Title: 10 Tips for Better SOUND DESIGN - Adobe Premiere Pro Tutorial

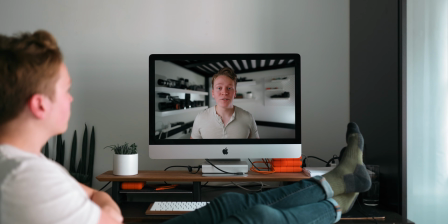(7:50)
And these can each create some really interesting effects the high pass filter is great for making audio sound like it's coming out of like a speaker or
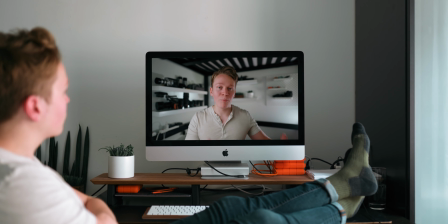(7:58)
radio or cell phone and i use this a lot for like weather reports or phone calls just anything where i need to make the audio sound
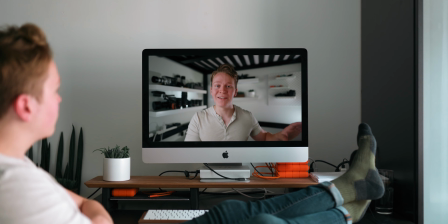(8:05)
a little crunchier like it's coming kind of second hand out of another speaker on camera and then the low pass filter makes the audio sound kind of muffled and makes it fade away into the background and you can use this to make a kind of dreamy atmospheric vibe or to tone down a distracting audio track. So I use this a lot on the music in the intro to this video.
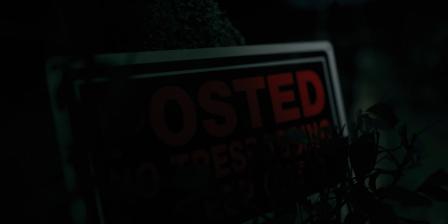(8:27)
So there are a lot of points where I wanted the music to kind of sink away a little more and make some more room to focus on the voiceover.
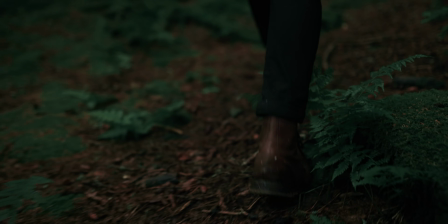(8:34)
So I use this low pass filter in varying degrees to kind of tone it down and make it fade away into the background a little more. And just while we're on the topic of the music in the intro to this video, one perk of Epidemic that came in really useful on this particular project was being able to download the different stems of the music. So I love the audio track that I found for this one, but it had this one instrument that was kind of distracting on a certain part of the track. So I was able to download the individual stems and just cut that out and make it flow better for this video. So that's pretty useful, but let's get back to sound design and talk a bit about adjusting the master volume and this is located at the bottom left
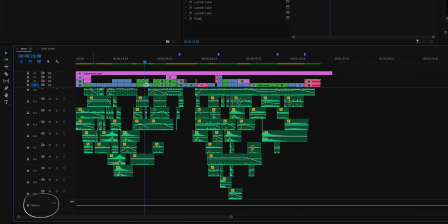(9:15)
corner of your timeline in premiere and will allow you to adjust the volume of the entire project as you're editing and you pile on more and more sounds the total volume of your project just gradually increases and eventually it's going to start peaking so if you keep an eye on the
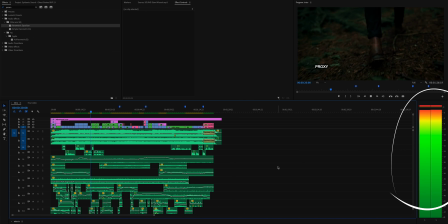(9:32)
audio meters at the right side of the timeline and you see at any point in your video that those start to clip into the red then that audio is now peaking and it's going to sound compressed and terrible and distorted once you export it so if that's the case you can just go lower that
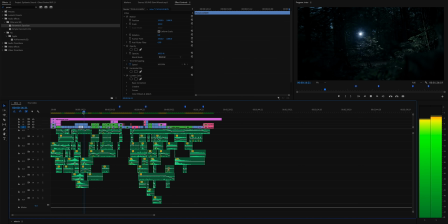(9:49)
master volume down a bit to prevent it from peaking during your video and now that we're nearing the end of the sound design process one incredibly important final step before you upload any project is to make sure the audio sounds good across different
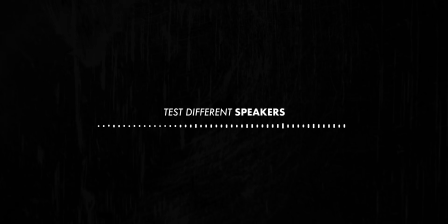(10:05)
audio options like different speakers and headphones You can do all of your sound design using the highest quality, most expensive, professional audio mixing headphones under the sun. And it will not change the fact that most people are going to watch whatever you make on their phone.
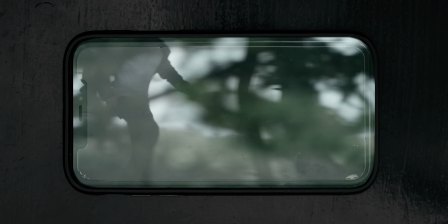(10:23)
Maybe their laptop, probably their phone. So before I finalize a project, I'll just play the video back on my phone to make sure it still sounds okay.
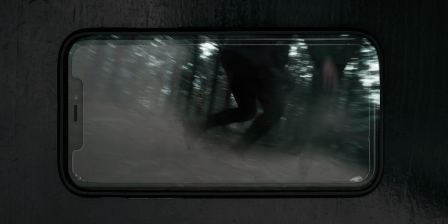(10:31)
But this could also mean just plugging in some cheap headphones and giving it a listen through those.
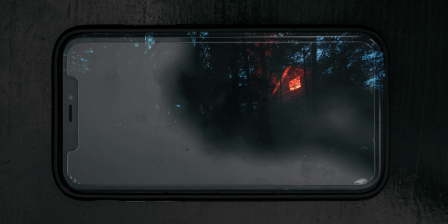(10:36)
You get the idea. Just make sure that it still sounds all right. And it doesn't need to sound perfect, but just make sure you're not losing anything important. Finally, you all know that I like to try and end these videos off with a final kind of overarching big brain mindset tip for whatever it is we're talking about. And this video is no different. So let's talk about using sound design to tell your story. A lot of travel filmmakers seem to view sound design as like this final boring but mandatory detail just going through and adding a few sounds here and there to correspond with the visuals. But in reality, sound design is this entire world of new opportunities to tell a story and create atmosphere.
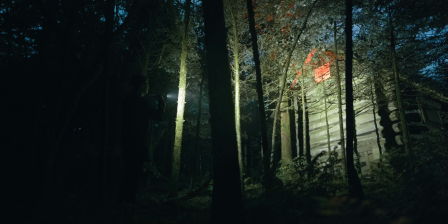(11:20)
In the intro to this video, the dialogue and the voiceover added in tells the entire story.
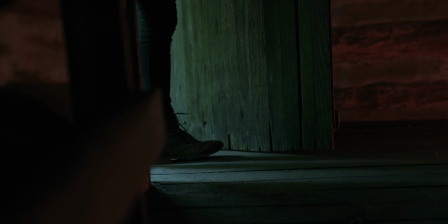(11:26)
Without that, it's just a minute and a half of me walking around in the woods.
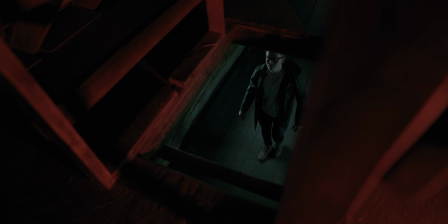(11:31)
Without the sound design, the story doesn't really exist. So next time you start on sound design, instead of looking at your footage and asking like, what should I do for sound on this one? Try and look at the big picture of your entire project and rather ask yourself, what can I do with sound on this one? Like what opportunities are there to tell the story and really add to this project through the sound design?